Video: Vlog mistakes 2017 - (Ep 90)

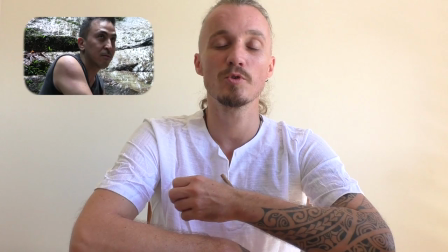12s
Hello, comment il est ? Aujourd'hui, je suis à l'île de La Réunion et je vais faire une petite vidéo un petit peu particulière parce que je vais parler justement des erreurs que j'ai faites sur les autres vidéos. Donc, on va commencer par la vidéo numéro 100. Donc, cette vidéo-ci, je respirais de façon très forte vu que j'étais en train de marcher.
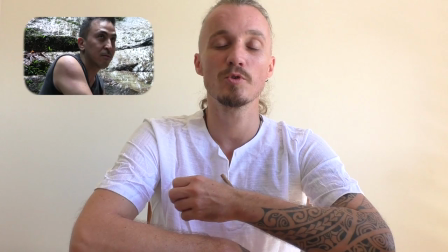28s
Et ça, c'est en fait, c'est pas à refaire parce que du coup, j'étais complètement assoufflé. J'étais... Et c'est chiant à regarder, c'est chiant à écouter. Dans la vidéo numéro 99,
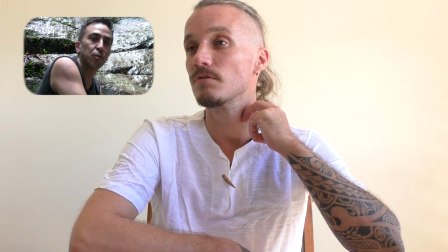38s
là, pour le coup, le problème, ça a été que je me suis pointé à côté de cette même cascade un autre jour, mais que la cascade couvre complètement la discussion.
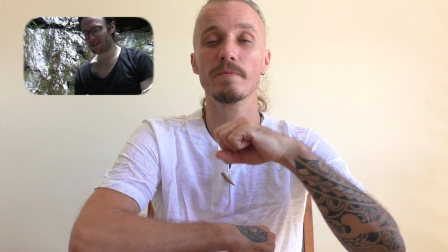46s
Donc on n'arrive pas à les entendre, même en retrafiquant le son, le son de l'eau tombant est très agressif,
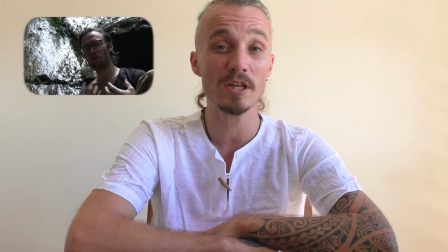52s
et fait qu'on est obligé de prêter l'oreille, de mettre tout un tas de filtres sur l'audio, et en fait, ça ne passe pas du tout. Dans l'épisode numéro 98,
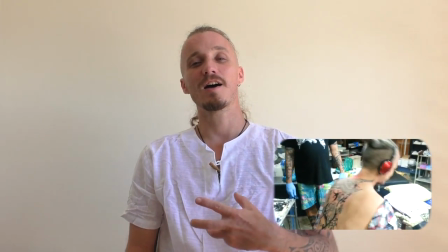61s
sur le tatouage, là pour le coup c'est un peu différent, parce que ma caméra a clamsé en plein milieu, elle s'est mise à faire un bruit complètement ahurissant.
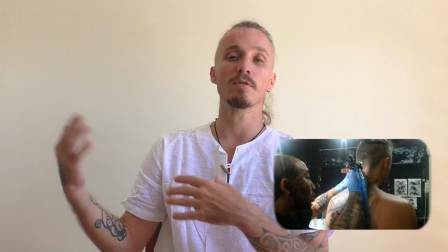71s
Au lieu d'avoir des belles images bien stables, il a fallu que je m'adapte.
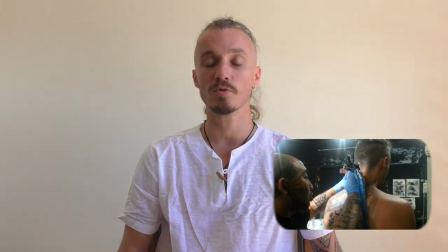74s
Mon iPhone ou n'importe quel autre appareil photo, appareil téléphone, en fait, maintenant, on peut avoir des images qui sont quand même correctes.
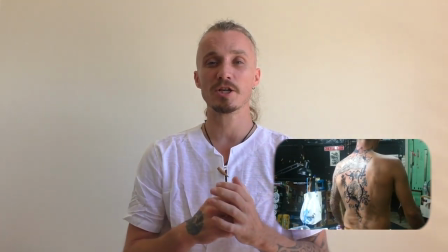81s
Le problème, c'est le son, bien sûr. Le problème, c'est aussi la stabilité de l'image. Après, je blablate un tout petit peu trop à la fin, ce genre de choses. Mais au niveau du montage, ça allait déjà un petit peu mieux. La vidéo d'après, dans cette vidéo ici, j'ai investi dans une belle nouvelle caméra, un nouveau micro.
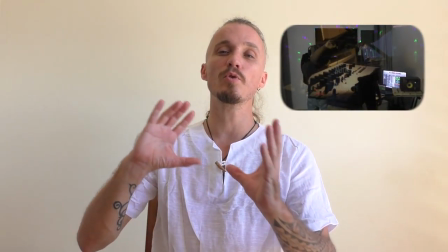97s
Ça m'a permis d'interviewer Jupiter Remo et d'exclure le bruit de la rue qui était quand même très important.
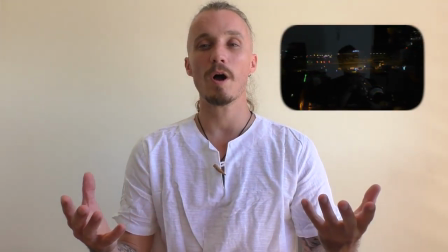105s
J'ai eu la chance aussi d'avoir des conseils et de me faire le montage le soir même. Donc c'est tout un tas de choses qui m'ont permis de m'aider à progresser.
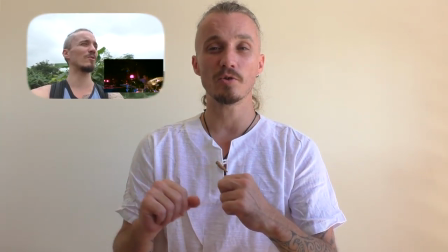114s
Dans la vidéo suivante, celle avec Tony, là je me suis rendu compte que la caméra,
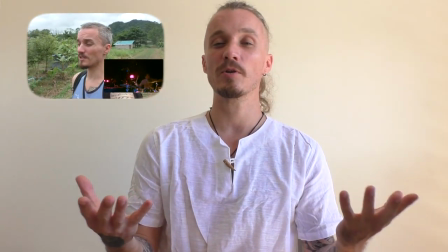119s
quand j'ai envie d'interviewer quelqu'un, il faut que je l'ai en permanence avec moi. Parce que si je ne l'ai pas, on passe à côté de l'occasion.
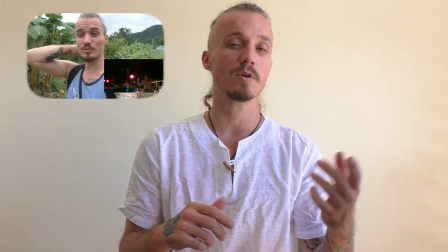125s
Là, j'avais eu une seule occasion avec Tony, parce qu'on a fait plusieurs concerts ensemble, mais il y a eu une seule fois où on s'est posé tous les deux vraiment chez lui,
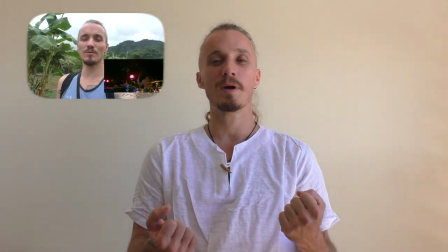132s
après un concert, à discuter, et en fait, je n'avais pas ma caméra. Du coup, le lendemain, on devait se retrouver au studio pour enregistrer, je n'ai pas pu venir.
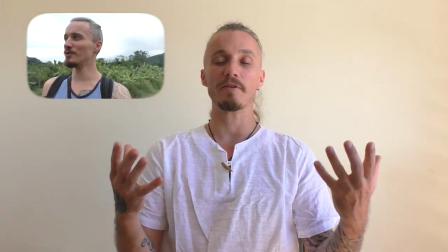142s
Le surlendemain, j'étais en train de partir, donc bref, tout s'est mal boupillé, on n'a pas réussi à enregistrer. Donc cette leçon-là, c'était « emmène ta caméra partout avec toi ». Quand je suis arrivé en Thaïlande, j'ai fait donc une vidéo qui s'appelait « Breezing ».
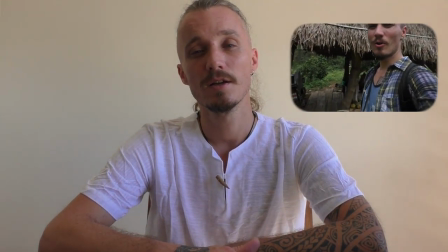154s
Je la trouve assez sincère, parce que je me suis éclaté tout seul avec la caméra.
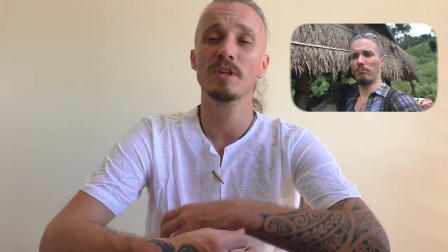159s
C'est la toute première fois que je m'éclate à faire ça. Bon, après, il y a des erreurs de montage, quelques petits cadres qui sont mal placés.
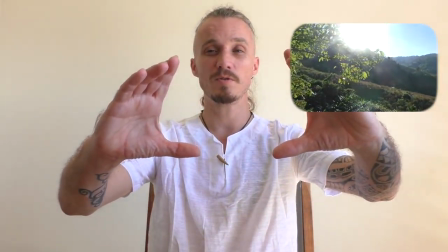166s
J'ai aussi appris à utiliser les plans.
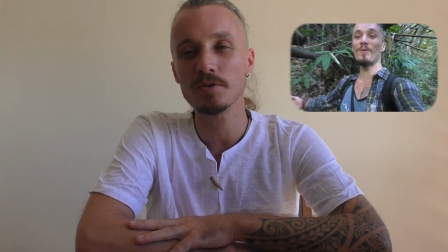169s
Dans cette vidéo-là, j'ai réussi à apprendre quand même pas mal de nouvelles techniques, parce que je regarde beaucoup de blogueurs, beaucoup d'autres vidéos sur Internet.
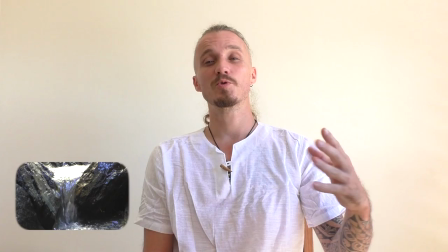178s
Je cherche à m'inspirer de beaucoup de différentes vidéos. la vidéo slowly qu'on voit ici,
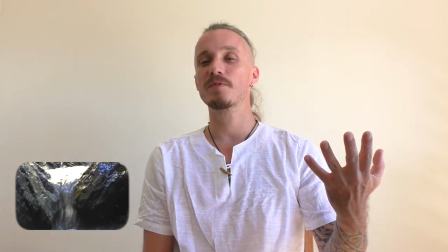183s
je me suis éclaté à chercher une nouvelle façon de filmer et donc j'ai exploré la slow motion.
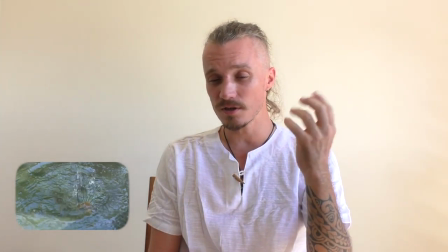188s
Ça m'a agrandi l'oeil en fait, ça m'a agrandi l'oeil sur des choses que je ne voyais pas forcément au départ.
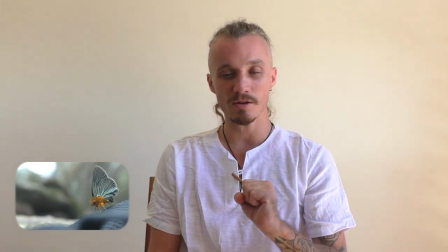193s
Et je me suis surpris à m'arrêter sur le sentier, à regarder des choses un petit peu comme les plus en précédent où je regardais la montre religieuse.
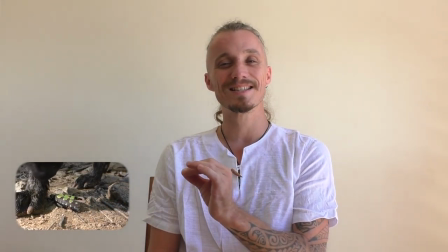201s
C'est ça qui m'avait donné l'idée de me dire voilà les toutes petites choses sont très très intéressantes et ma caméra me permet enfin de capturer un petit peu ce que voient mes yeux.
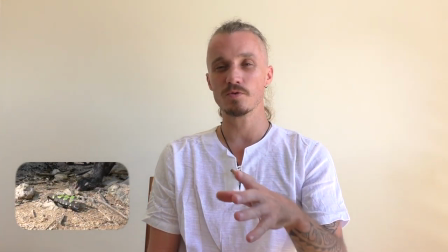210s
Et la musique prête à merveille parce que du coup l'arrivée de la distorsion sur la fin
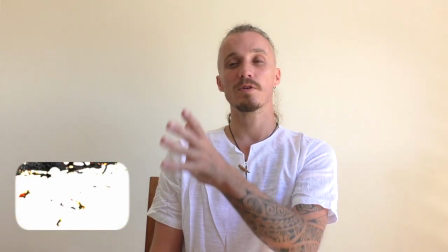214s
fait en sorte qu'on croit que c'est l'eau et la cascade qui descend mais en fait c'est pas du tout ça, c'est dans la musique cette distorsion est naturelle dans la vidéo suivante donc avec mes deux amis Kwan et Janine
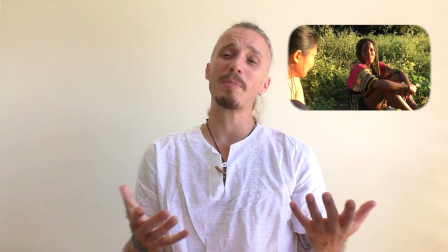229s
là la difficulté c'était pas vraiment une difficulté c'était de trouver un endroit
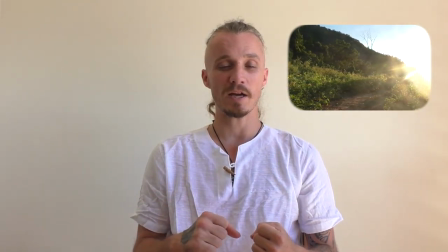234s
pour mettre mes amis à l'aise parce que par exemple je sais que Janine est reporter Donc du
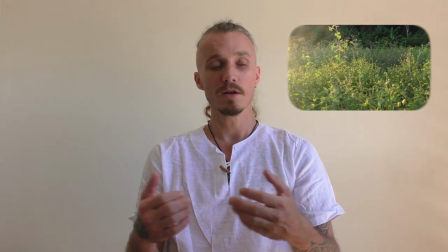239s
coup elle a aucun mal à parler à la caméra. Par contre mon ami Kwan, c'est quelqu'un de très discret et qui connaît énormément la nature.
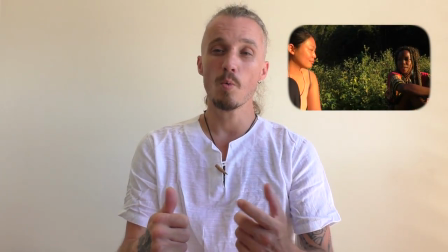247s
Pour la mettre en confiance il a fallu que je trouve un endroit où elle allait se sentir bien tout comme Janine.
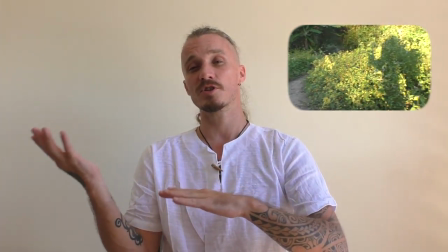252s
Et qu'elle puisse discuter, qu'on ne soit pas dérangé par personne, qu'il n'y ait pas trop de bruit ambiant.
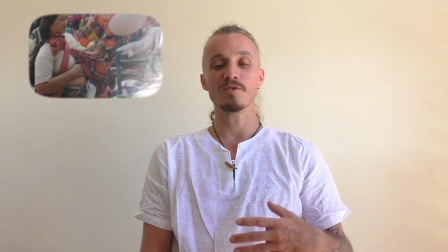257s
Dans la vidéo suivante je me suis retrouvé confronté à une autre difficulté qui est que les deux personnes que j'ai interviewées,
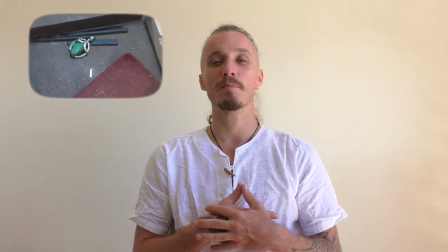264s
qui sont des personnes magnifiques et qui m'ont reçu très très gentiment à bras ouverts chez eux et m'ont fait découvrir leur univers,
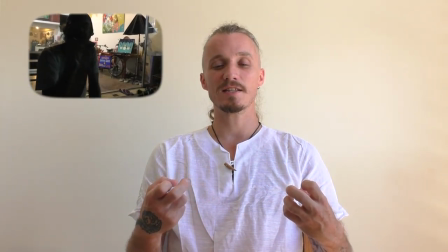272s
ces personnes-là, c'est des personnes qui sont très discrètes et qui, avec la caméra, se refermaient un petit peu.
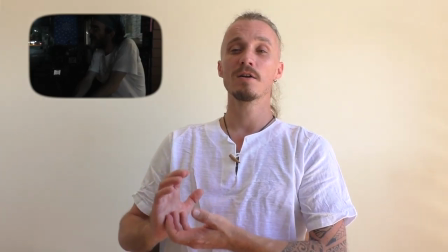279s
Alors pour le coup, je me suis servi de la caméra et je laissais la caméra tourner pendant que je parlais.
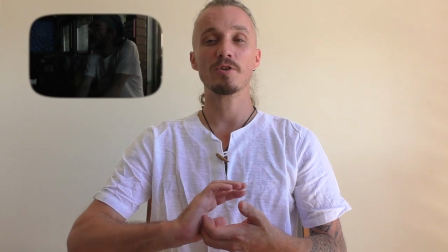284s
Ça leur a permis de s'adresser à moi et moi de capturer certaines images alors qu'en fait, ils ne le savaient pas. Ou ils s'en doutaient, ils ne faisaient pas gaffe et ils ne me le disaient pas, ce qui est gentil de leur part. Le problème de la dernière vidéo, c'est que je fais ça.
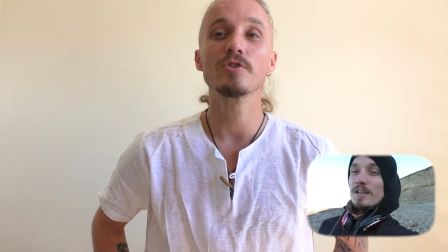296s
A chaque fois que je parle, je monte parce que je regarde mes pieds.
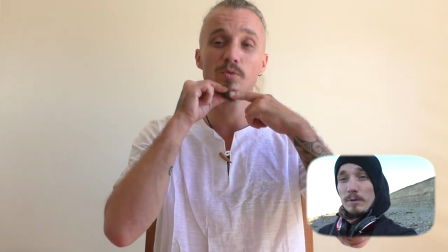300s
Donc je regarde mes pieds et on voit sans cesse mon menton monter à chaque découpe par rapport à la voix.
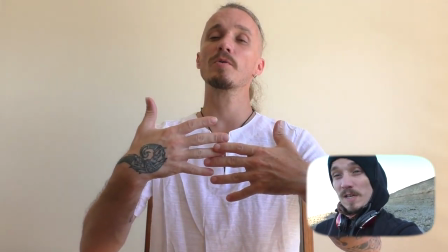306s
J'ai aussi appris à m'éclater avec les différentes transparences, les différents calques d'images,
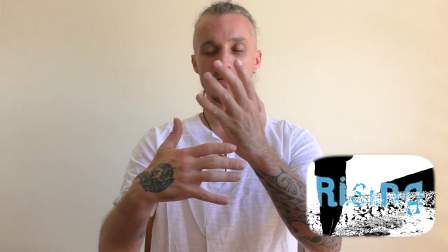312s
passer en négatif certains filtres,
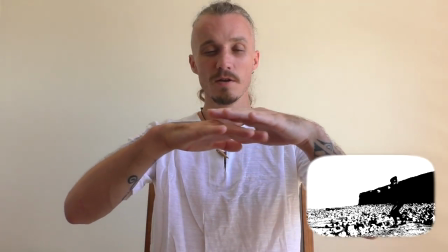316s
faire en sorte que le ciel disparaisse, forme des courbes particulières avec les falaises derrière.
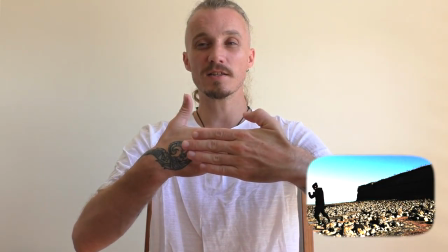323s
donc deux calques, deux trois calques en simultané, un calque qui va suivre la ligne de basse, un calque qui va suivre plus, par exemple,
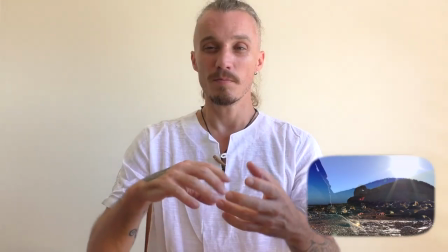331s
la charlée, mais là encore je parle du montage, donc du fait de suivre la musique et coller à la musique. Toutes ces vidéos là, le fait de les faire tous les cinq jours, ça me force à augmenter mon niveau, ne plus faire les mêmes erreurs, trouver quelque chose qui soit artistique, donc quelque chose d'artistique c'est trouver une l'inspiration. Trouver l'inspiration, il faut que je me trouve à chaque fois dans des lieux qui me mettent moi bien. Je vais essayer d'aller voir un petit peu des artistes sur La Réunion et vous présenter un petit peu mon île, parce que mon île est magnifique. Comme il dit Théola, have a blessed day. Travelling Melody.
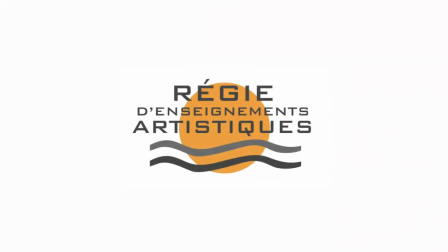369s This is how we walk on the moon.
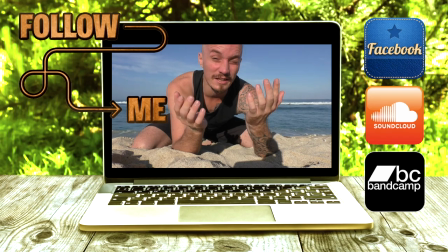376s C'est chiant de parler J'ai pas le talent d'Alex et tout Alex mes potes, Alex les héros,
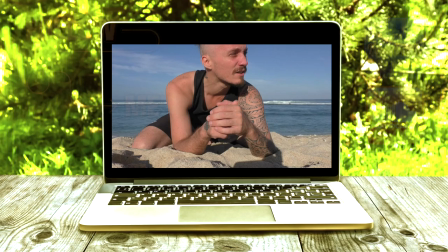381s j'ai pas leur talent Les gars, je suis désolé Have a good day everyone